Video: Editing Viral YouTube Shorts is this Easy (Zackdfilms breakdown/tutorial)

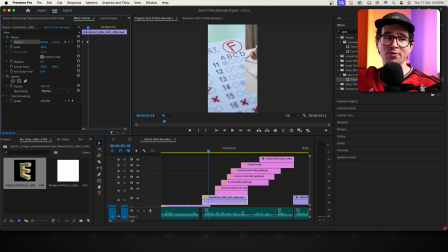Because we had to scale this up to fit the entire frame, now the video is quite big. And if we do a position keyframe animation, we're gonna have to drag it quite a bit off the screen, meaning it's gonna move in very, very fast and not match the overall vibe to the video.
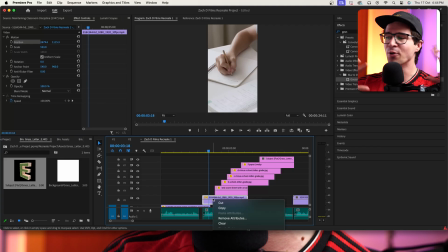But there is an easy way we can fix this. And all we have to do is just right-click the clip and select Nest.
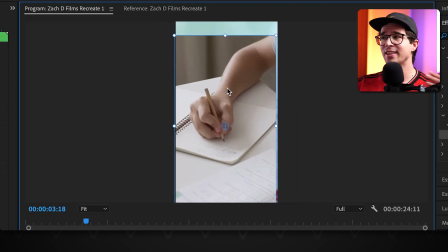Now, if I drag the position of this nested sequence around, you'll see that it actually matches the size of the sequence we're working in now,
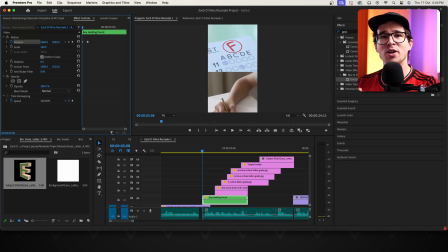which means we can do that position keyframe animation much, much more efficiently, and it looks really smooth matching all the other clips now.
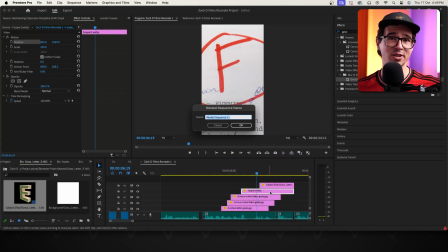And I'm gonna use this exact same technique for this image here, which again is a little bit too big for the frame.
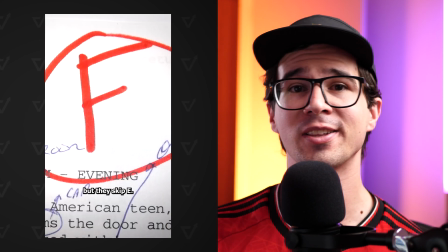Now, when we look at this 3DE coming into frame, you'll notice there's something really important that Zach and his team does to focus in your attention on it.
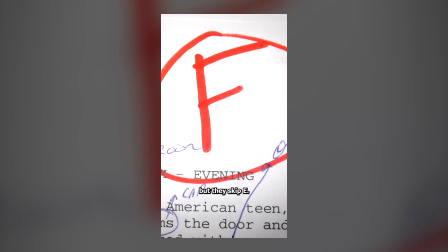Because we're working on a white background and the E itself is kind of light, blurring out that background allows us to focus in on that, because at this point, the E is very important within the script. And all they do here is just grab a Gaussian blur effect, drag it on the layer below,
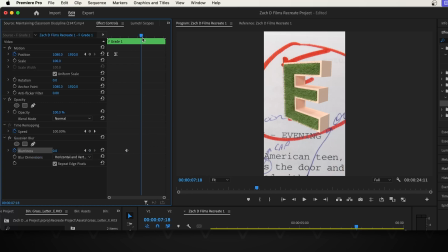and keyframe that value going from 0 to around 220 as it comes into frame. And again, this just allows the audience to focus in on what's important within the video. Simple stuff.
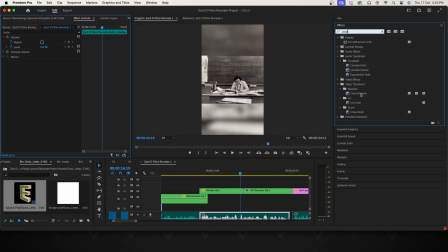Now, the only other transition they use within this entire video is just a simple crossfade between these old school clips. Super simple, super smooth, but super effective. And now it's time to amp it up, which entails adding graphics and overlays to the video to bring it to life. But if we look at Zach's video, there's really only two key overlays that he uses throughout the entire thing.
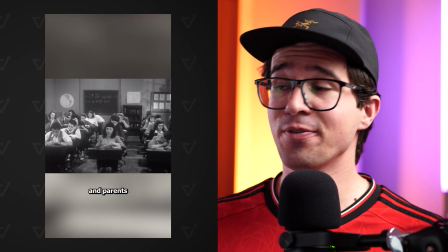Again, simple. Now the first of these overlays is just this text,
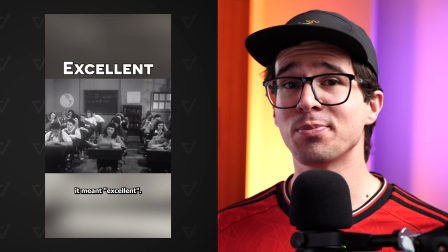which is a sans serif font with a black stroke applied to it and a simple position keyframe transition coming in from the left.
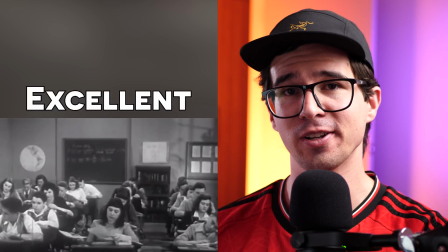However, notice that this does actually have motion blur to it. So the only other difference here is we're going to use the transform effect on this layer,
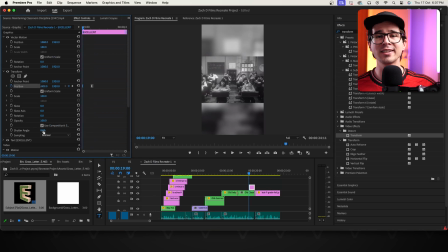use this to keyframe the position coming in from the left, and then just crank up the shutter angle so we get that nice motion blur.
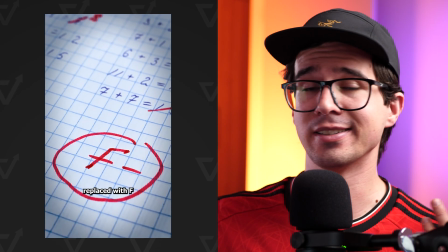And the only other graphic Zack used in this entire video is just this fail stamp. Now, I couldn't find the exact version of this stamp online, so instead, I found this transparent video on Envato Elements,
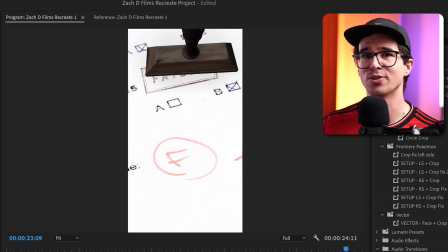dragged that in, and I actually think this looks a little bit cooler than what Zack did. A little bit more impactful. And the only other little touch-up we're gonna do to amp things up is to just add a vignette to that final F grade to just focus in our attention on that F. To do this,
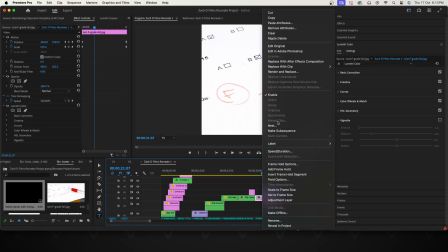I'm gonna nest the clip first so the vignette fits the sequence size. Then I'm gonna head down to the Lumetri color panel, scroll down to vignette, drag the amount all the way down, and then play around with these other values. But now it's time to keep it going, and by that I mean setting it up so we can loop the video so it plays over again once it ends.
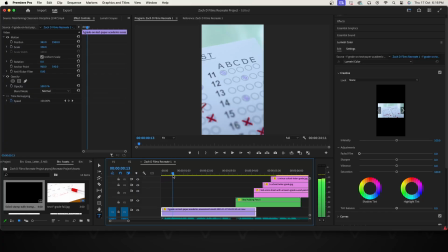And this is a great way to get extra views really easily. To do this, we need to make sure that first clip has a little bit of room before we want it to start, kind of like this. We're gonna scale it up and move it around so it's at the right position that we want it to start at. And then we're gonna make a cut where we want that clip to start.
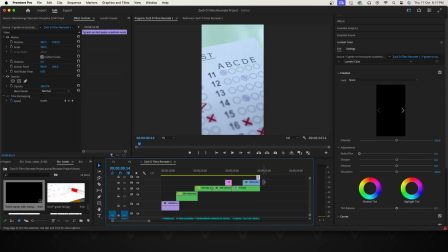Drag that first little bit to the end of the video, and then drag the rest of the clip to the start of the video. For that clip at the end, we're gonna make sure that it ends right at the end of that video, and then just simply apply a slide-in transition like all the other clips we've used.
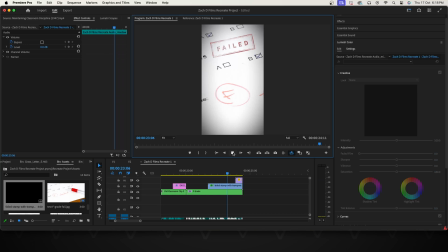And now as we play that back, you'll see that it goes from the end of the video straight through to the start of the video really seamlessly.
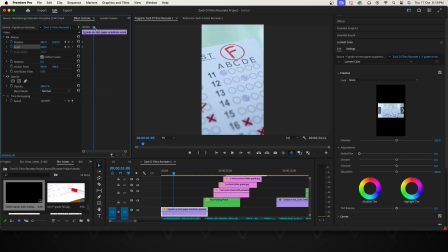And from here, we can now apply a scale and position keyframe animation to that first clip. But if we had done it before we added in this seamless loop, it wouldn't have worked and wouldn't have flowed nicely.
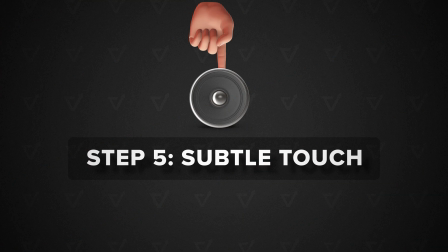So with that, we now move on to the next step, the subtle touch, which is applying minimal sound effects. And I say minimal because within this entire video, Zack only uses 6. Listening back to it, 5 of which are just simply for when these letter grades come in.
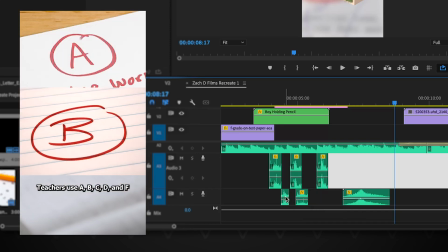Now to match his sounds, I just found this newspaper folding sound effect pack, added in a few of them,
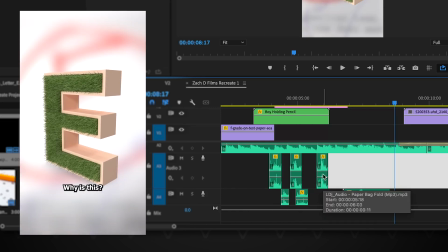and then also this bag fold, lowering down the decibels to around negative 15. So this just makes them subtle in the background, but just enhances it a little bit better.
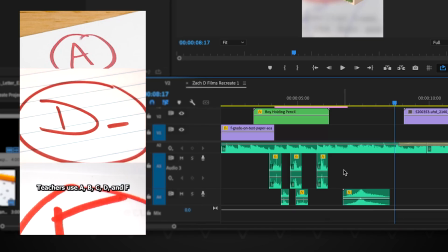And then literally the only other sound effect he used within this entire video is just this whoosh when the E comes down, because that's an important part of the video. And now the sound design is pretty much done. So with that, the only other thing we need to do is say it loud with captions.
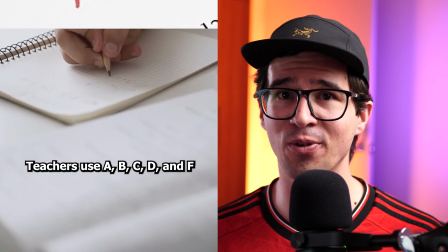Now, if we look at Zack's, they're pretty straightforward. Just a sans serif font with a thick black stroke and a dark shadow applied to it.
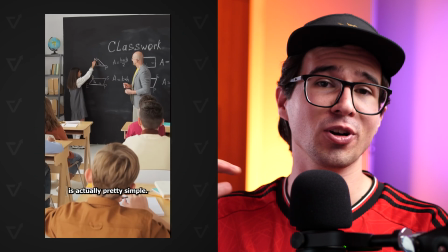And if we look at the position of them, they're a little bit less than a quarter from the bottom of the screen, but they do have padding on each side of them.
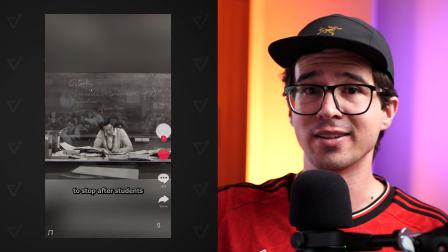Now, this is really important to keep in mind because on different platforms, you're gonna have buttons like, share, and comment, which are gonna cover up some of those subtitles.
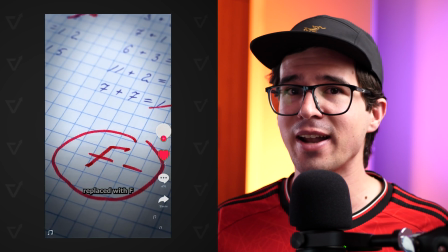So making sure you have a little bit of padding around them is very important.
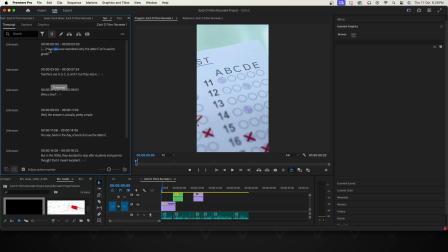So to achieve the exact same look, I'm just gonna go into the text panel of Premiere Pro, select transcribe, then create captions from that transcription, and then select all of those subtitle clips, go into the essential graphics panel,
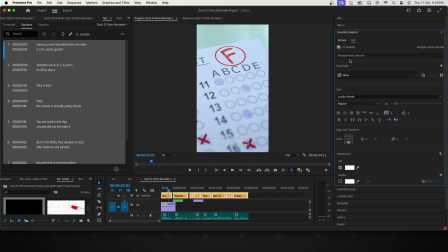change the font to a sans serif font. I'm just gonna use Helvetica. Change that to white, add a thick black stroke to it, scroll down for the shadow, crank the opacity of that right up to 100%, and then play around a little bit with these settings.
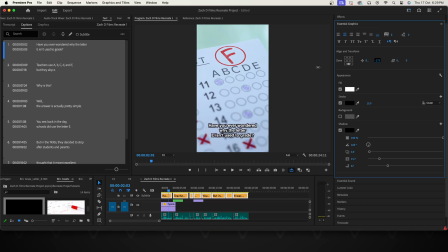And then just move the position of those down so they're a little bit less than a quarter from the bottom of the screen. Now, the only other thing we need to do is pay close attention to the flow of Zack's subtitles.
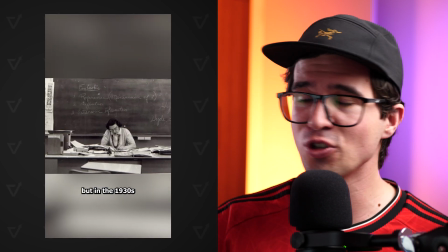You know, they're not these really fast, like one word subtitles that are going super, super rapidly. It just would disrupt the entire vibe of the video.
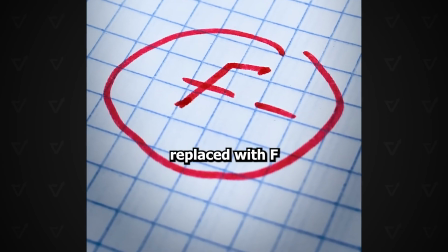Instead, they're around 3-4 words and they match what he's saying and the pauses that he has within his voiceover.
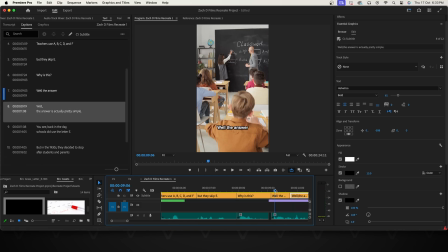So I'm just gonna go through and adjust my subtitles by cutting them, trimming them, and making sure that they line up with my voiceover correctly and also line up with Zack's video. And with all of that added in, we can now render out the video and see how it looks.
Have you ever wondered why the letter E isn't used to grade?
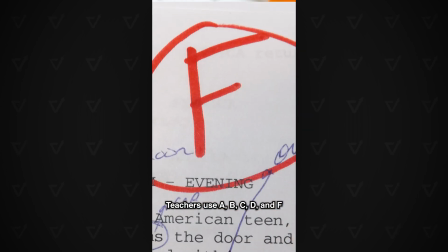Teachers use A, B, C, D, and F, but they skip E. Why is this?
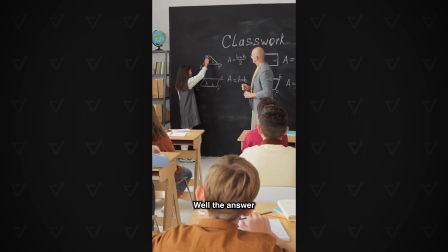Well, the answer is actually pretty simple.
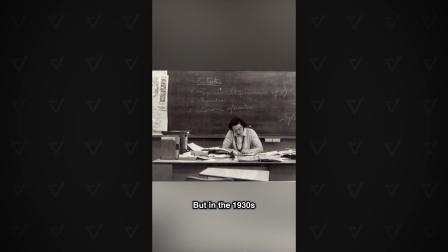You see, back in the day, schools did use the letter E. But in the 1930s, they decided to stop after students and parents thought that it meant excellent. It was quickly replaced with F because F for failed made more sense.
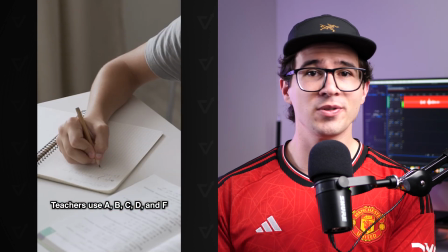So I hope that this shows you that to achieve millions and millions of views, you really don't need complex editing, but just a good idea and editing that's executed well.
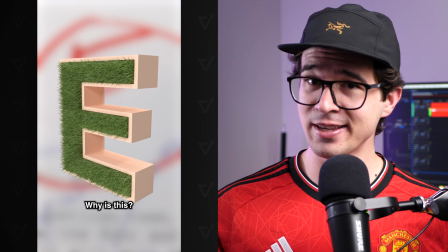That being said,
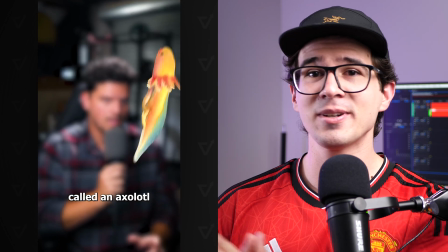I am gonna go crazy and try and learn how to create these insane 3D animations from scratch because it just looks like a lot of fun,
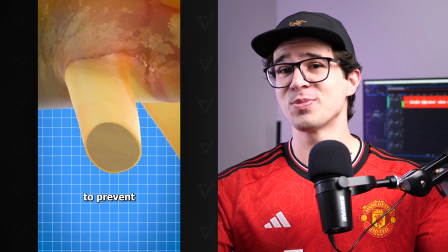but it also looks like a massive challenge. So make sure you subscribe to see that later on. It's gonna be a lot of fun.
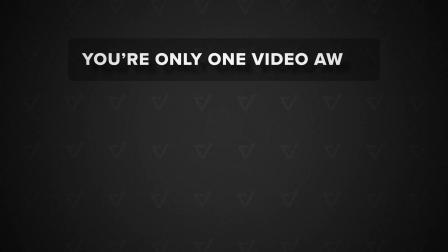Peace, and remember, you're only one video away. Get after it.